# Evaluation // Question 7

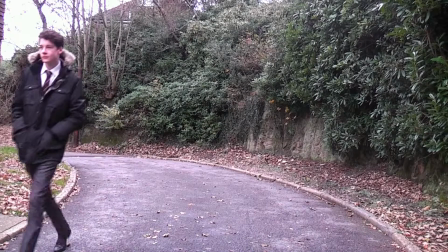For our preliminary task, we were given the brief of composing a short video that included continuity editing,
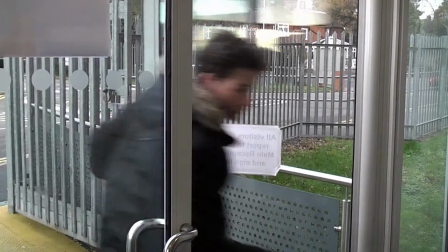180-degree rule, 2 lines of dialogue, and the opening of a door. We also had to explore with using different camera techniques.
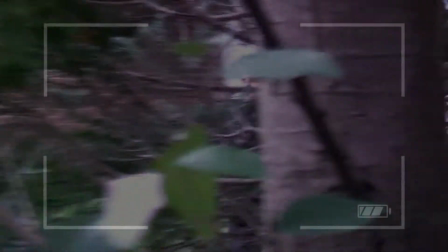In our preliminary task and our Wilderness Woods task,
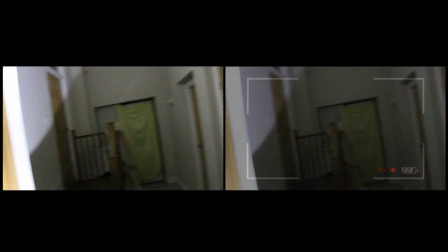we experimented with using Handycam with a recording video overlay to convey the idea that the footage is being recorded by the character live. We then found that this technique of using Handycam and the overlay in post-production was
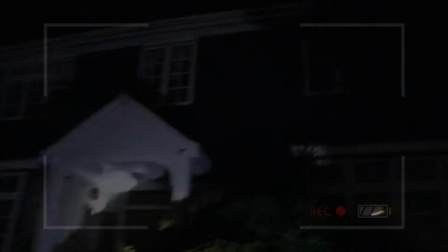effective in creating a relationship between the audience and the character that is filming the situation.
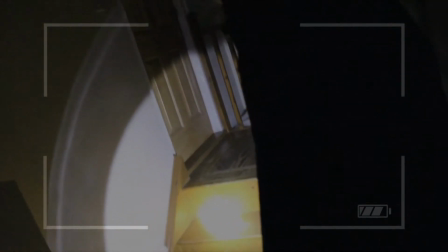Therefore, as a group, we decided to maintain this aspect in our final piece by having a lot of shots Handycam,
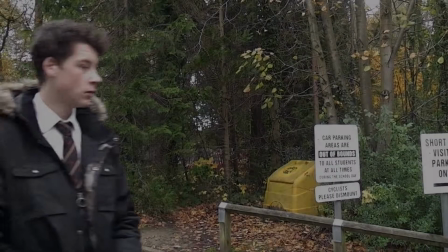so a relationship between the teenage character and the audience was created. However, when we filmed our preliminary task and the Wilderness Woods task, both of them were shot outside.
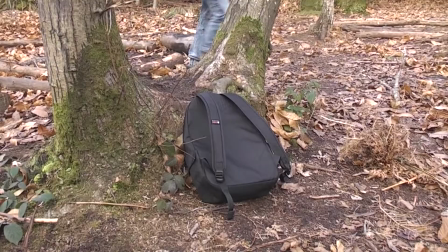This meant that when we recorded our final piece, we had not experimented with recording in an inside location.
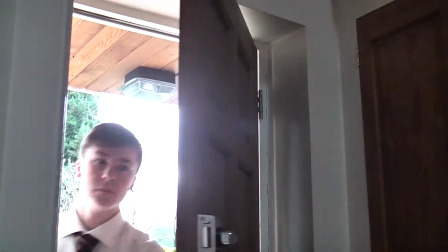This created a problem because we decided to record our piece in dark lighting.
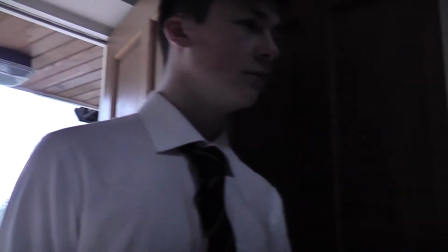Therefore, we went out to film a rough cut of our final piece using the same cameras as our other tasks.
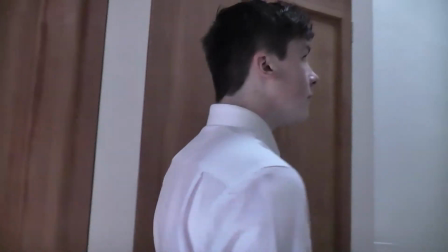When looking back on this rough cut, we discovered that filming in low-key lighting would be a problem for us if we used these cameras.
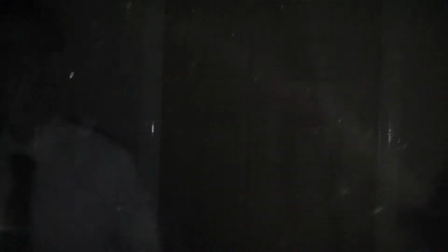Therefore, to overcome these problems, we decided we would use a better camera to improve the on-screen quality of our piece.
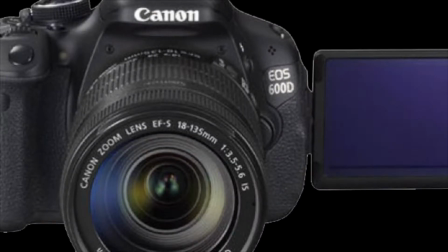We borrowed another class member's DSLR, a Canon 600D, and this significantly improved the technique of using low-key lighting in our piece.
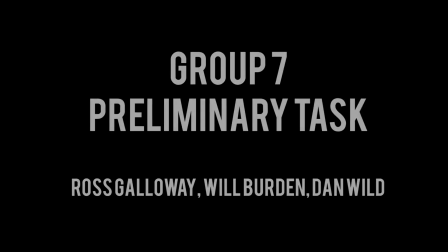In our preliminary task and Wilderness Woods task, we didn't consider titles very much.
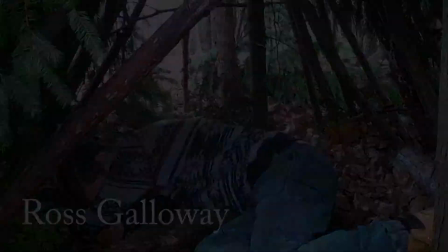However, in our final piece, this was a vital aspect to ensure that our piece was similar to a realistic film opening.
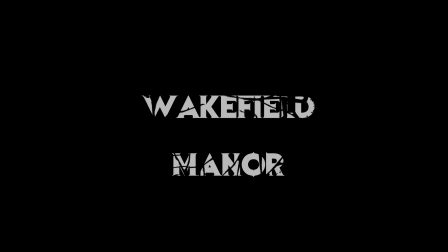Through the program Adobe After Effects, we created titles that were more professional and conventional to the horror genre. 2 different animations were created that were taken into consideration.
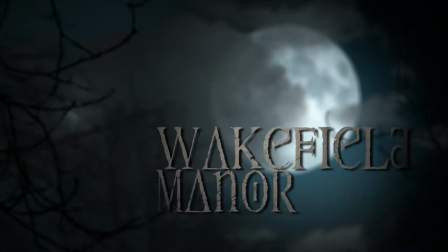The first one was more technical and required a greater level of editing ability, but after a lot of discussion, we decided against using it. This is because it looked slightly too animated and not conventional of the supernatural horror genre.
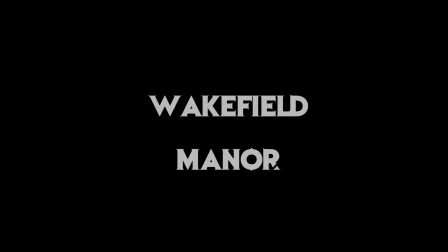We therefore chose to use a second title sequence that was created as it was more serious and simplistic and represented the horror genre in a more appropriate manner. This was especially as the branches over the text in this design related to the mise-en-scène in our opening.
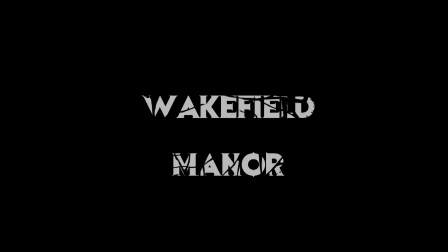We experimented with a variety of costumes throughout all the tasks. In the first few tasks, costume wasn't thought of in great detail.
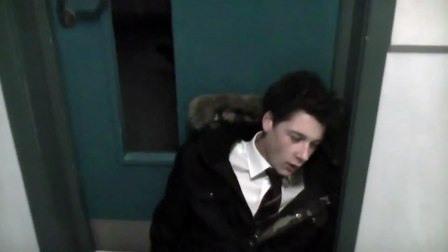We wore our school suits throughout our first preliminary tasks, as we shot it within school hours on site.
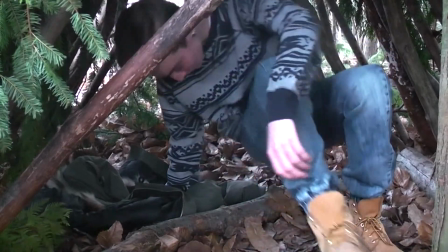When we then went to complete our Wilderness Woods task, costume was thought about in a bit more detail.
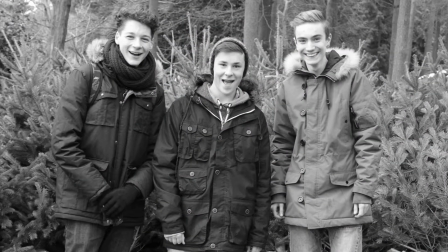We were in own clothes and this helped to create realism in the piece.
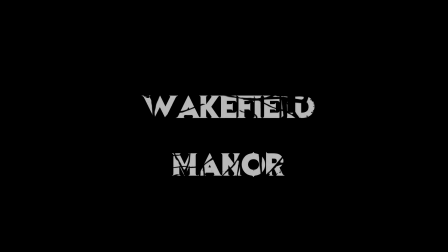Nevertheless, we didn't concentrate on costume that much as we were more focused on practicing certain types of shots. When we finally got to shoot our final piece, costume was thought in much greater detail.
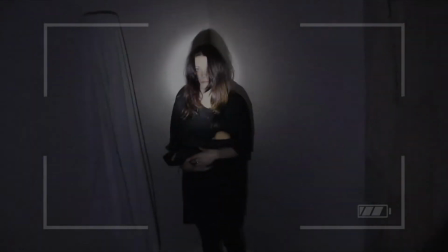We got the antagonist to wear a long black t-shirt, almost looking like a robe.
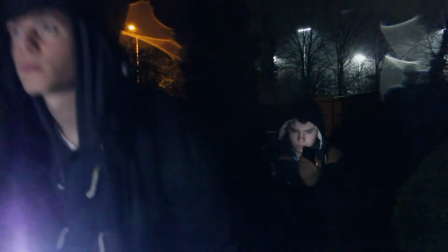We wanted the protagonist to be portrayed as normal teenage kids, but therefore got them to wear quite normal clothes. Due to the weather conditions, they wore coats. Props were used more in some tasks than others.
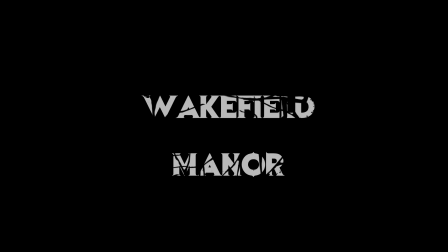In our first preliminary task, we didn't use any specific props. This was due to completing the task at school. Nevertheless, when we undertook the Wilderness Woods task, props were thought about in much greater detail.
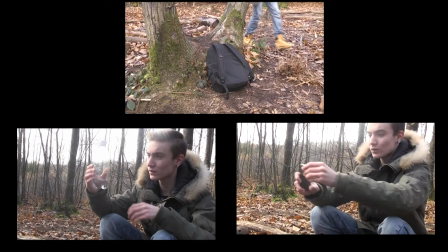We used a bag, water bottle, and a phone. We used these props to help create realism throughout this piece.
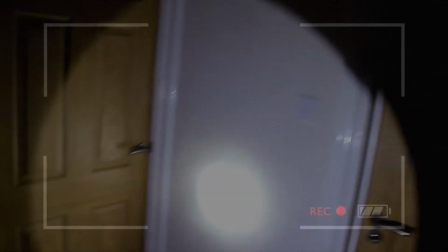We liked the idea of filming on a phone using Handycam, and thus, when filming our real production, we used this feature.
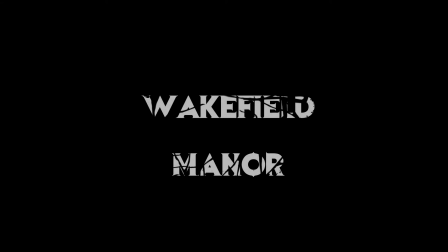We also decided to use a baby doll wrapped in a blanket to portray the baby, Betsy. Other props such as dust sheets and sticks were used to create realism, as we wanted to create the feel of an abandoned house.
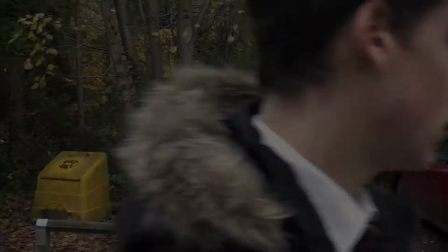For our preliminary task, little planning was done, as we had to stick to a brief of a limited location.
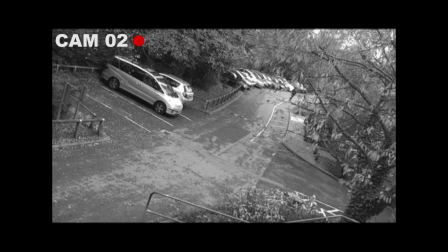We sat down for an hour and planned our storyline, and then some of the shots we wanted to include. For the Wilderness Woods task, we filled out a risk assessment and call sheet,
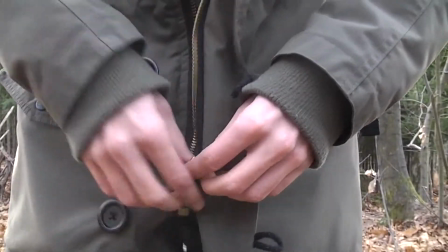and talked as a group about some of the shots we wanted to include, and planned a rough order and storyline based on our unseen location.
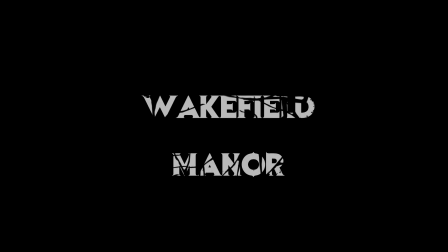On arriving at the site, we surveyed our ideas and walked through our plan to ensure it would work. For our final task, we spent a lot more time on planning. We completed lots of background research before we had a concrete idea for our horror opening.